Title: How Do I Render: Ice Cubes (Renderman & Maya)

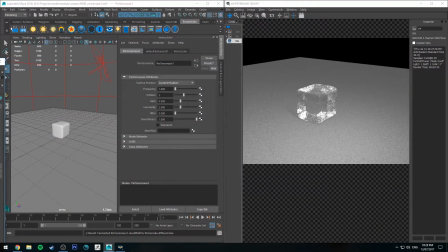239s
And the reason I want to do this is because if you've ever looked at ice, you'll notice that like little air bubbles and stuff get trapped on the inside of it.
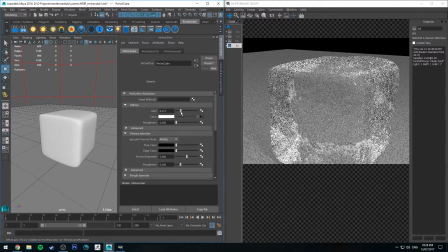252s
And just adding a touch of diffuse to it, as you can see here, if I increase it heaps, it starts to look silly, but at like sort of 0.15, it just looks like there's little air bubbles and stuff trapped inside it.
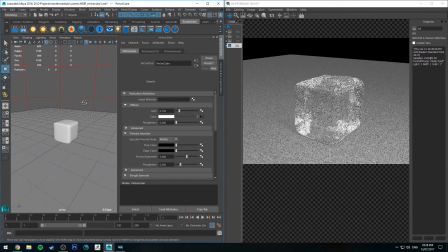265s
And it also helps with being able to see it overall. If you're finding that the refraction's a bit too much, you can cheat it, obviously.
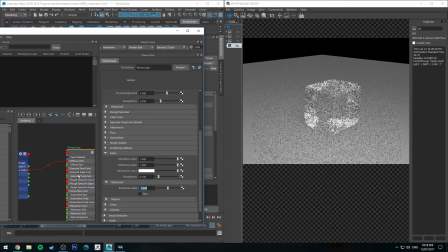271s
Feel free to go down to advanced, and it's on 1.5 at the moment, which is actually not ice.
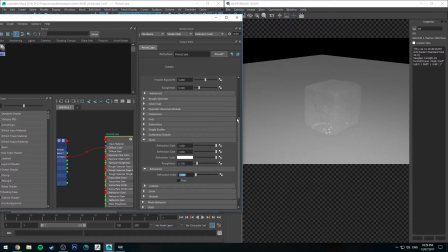276s
The refractive index of ice is actually 1.309 if you want to be scientific. If you want to cheat it, you could probably go down to like 1.1 if you just want it to be a little bit smoother looking. That's probably a little bit too much. 1.2. 1.3.
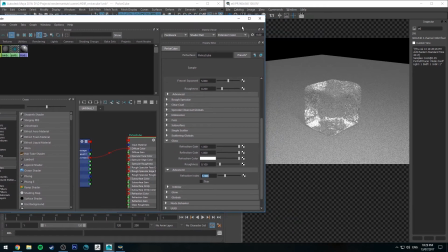292s
0.3 actually looks good. So there you go. Let's do it right. 1.3 is the correct refractive index for ice.
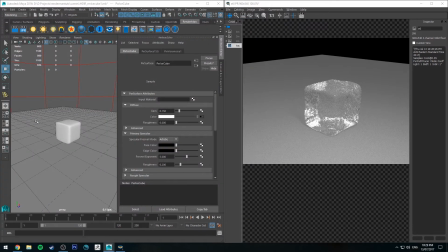299s
So you'll be happy to know, for all you realists out there, that that is physically correct.
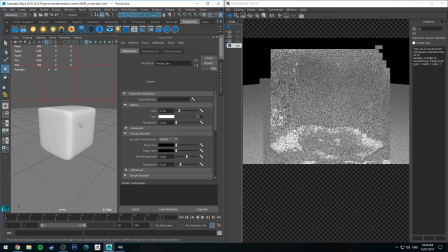304s
For a super, super close up, this probably won't hold up under too much discretion, but it's, you know, it's not the worst either.
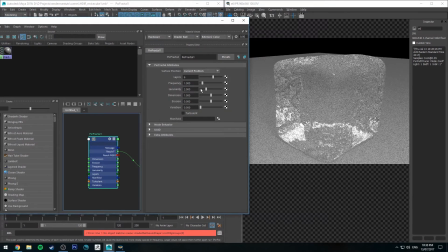312s
You could probably go in further and change the fractal, but to be honest, how it is, it's, you know, it's not too bad.
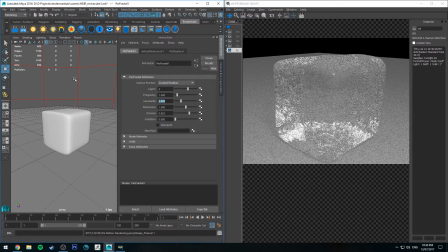319s
But like I said, you will, every time you make an adjustment, you will have to update the IPR, because this is plugged into your displacement map, obviously.
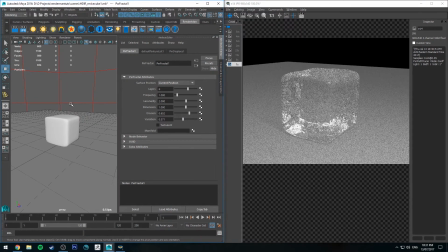327s
All right, and finally, a couple of thoughts on lighting. So psychologically, you are led to believe through human experience that ice is cold, so it doesn't hurt to use a cool color to light it also.
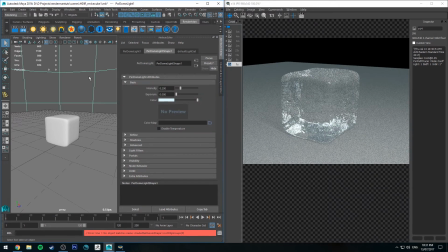342s
And obviously that's just using a blue color. I'm just changing the color of the dome light to be blue. You can add in as much or as little as you want. You could also do the same for your key light, depending on what you want to do. But I might just keep that as a pure white light,
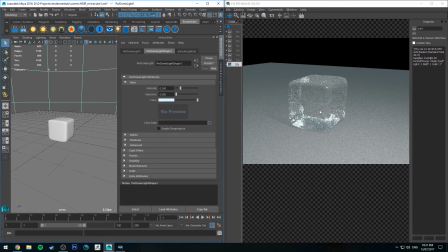359s
just so it sort of provides a little bit of contrast between the blue and just having some white highlights rather than more blue highlights.
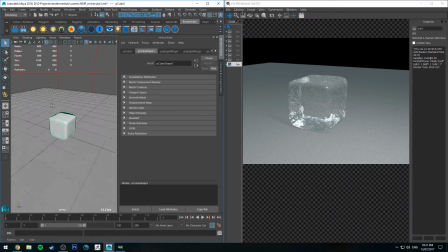367s
But that is pretty much it. If you wanted to obviously duplicate that, you could. And it's also, if you want to make it look like there is, in fact, three different ones, just cheat, because cheating is winning when it comes to saving times.
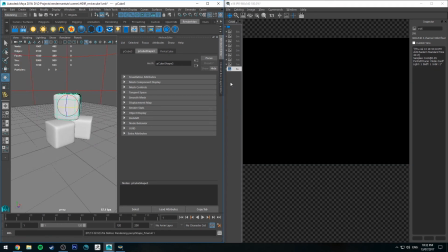384s
You can just rotate them,
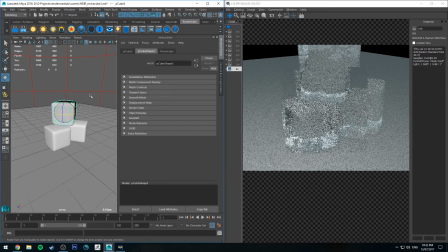386s
and you should be able to fool most people at a glance that they are actually three unique pieces of ice that way.
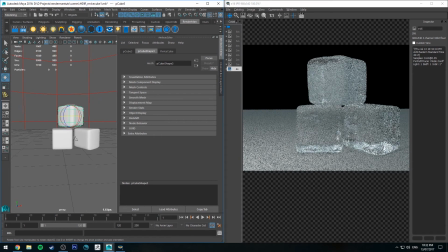393s
The only one thing I will mention with displacements, because you can't actually see how much the surface is being displaced, you'll notice that I've got a bit of a space there.
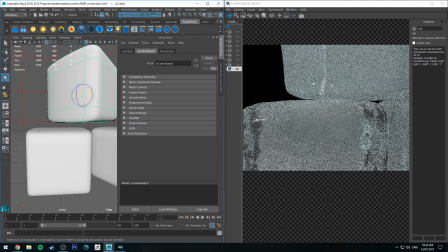403s
In the render, it's obviously not got a space. That's because the displacement's pushing away from both of these pieces of ice. So keep that in mind when you're arranging things. You might have to give it a little bit of extra space.
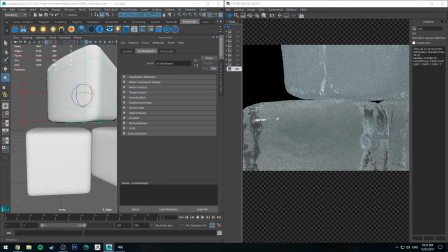417s
And I probably actually want to turn that diffuse down a bit, because I do want it to just be quite subtle.
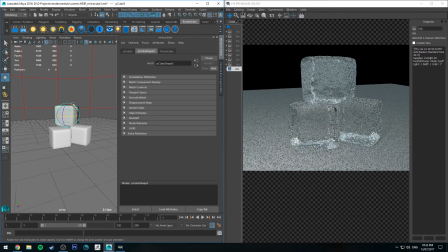424s
And having the diffuse, once again, also helps pick up a little bit of light. So if you're trying to make that pop, add in a little bit of diffuse. If it's sort of just going to sit in a, you know, glass of water or something like that, then maybe you don't need to do that. Maybe you don't even need the displacement at that point. You could probably just go a normal map using a similar method,
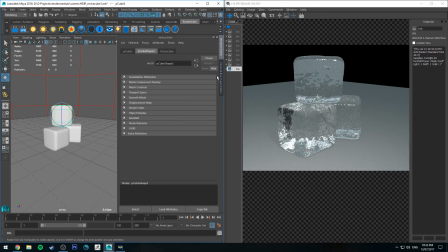443s
but I think the displacement is just sort of a nice example of how to get some fairly simple procedural ice. So that's it. Hopefully you've learned something there. Very quick one on this today's tutorial.
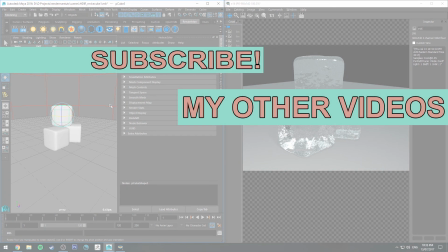454s
If you liked it, make sure you click the like button so other people can find it on YouTube. And if you haven't already, make sure you're subscribed, as I do a couple of these sorts of tutorials every week for products like Renderman and other CG products. If you'd like to stay up to date even further, check out the Facebook page, link in the description. That's it for now though. Thank you very much for watching, and happy rendering.